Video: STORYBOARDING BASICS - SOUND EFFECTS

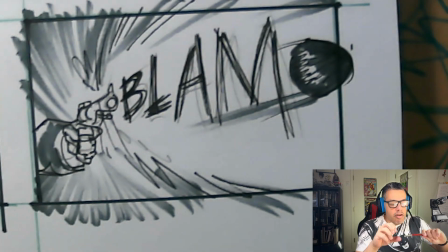(16:06)
These are just little tricks, little hints about making your sound effects amp up your 2D image, other than just looking like a roundish looking flattish ball on one side and someone holding something.
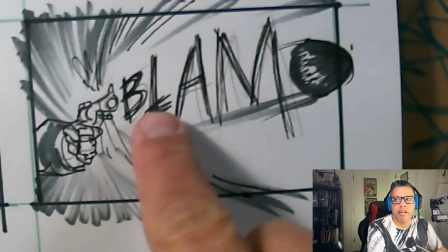(16:23)
You don't really get a sense of the impact here until you get this, because now you hear it.
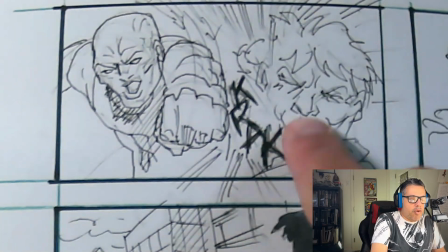(16:28)
When I come back to this one, how we have crack spelled incorrectly,
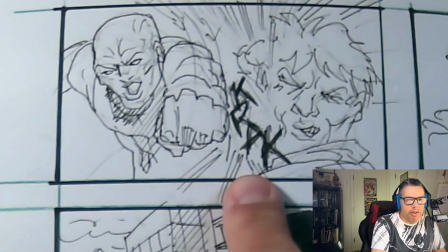(16:34)
we have it incorrect, but your brain's drawn to it because you know it's incorrect, but you get a sense of the impact.
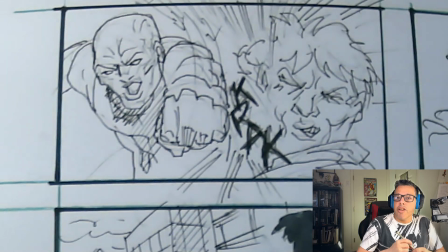(16:41)
Things like that are going to help your planning and your team more involved and immersed into your drawings. You have to remember that sound is 50% of picture. Picture is not 50% of sound.
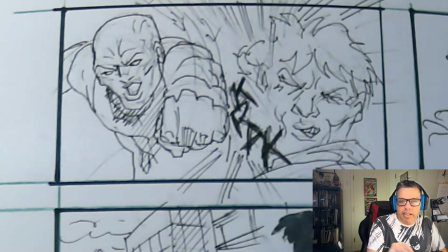(16:56)
Until you come here, they work together so well. Some things work as a silent film. Some things are better with sound. Thanks for being with me today. I like being with you. Oh, that sounded horrible. That's it for us today. Thanks for coming by and checking us out. If you like what you saw, you got something out of it, hit like, subscribe, lets the algorithm know that you like these kind of content and you want to see more of it. If there's a question you've got, please let us know in the comments below. Until next time, I'm Bulin, this is Storyboarding Basics, and go out there and make great art.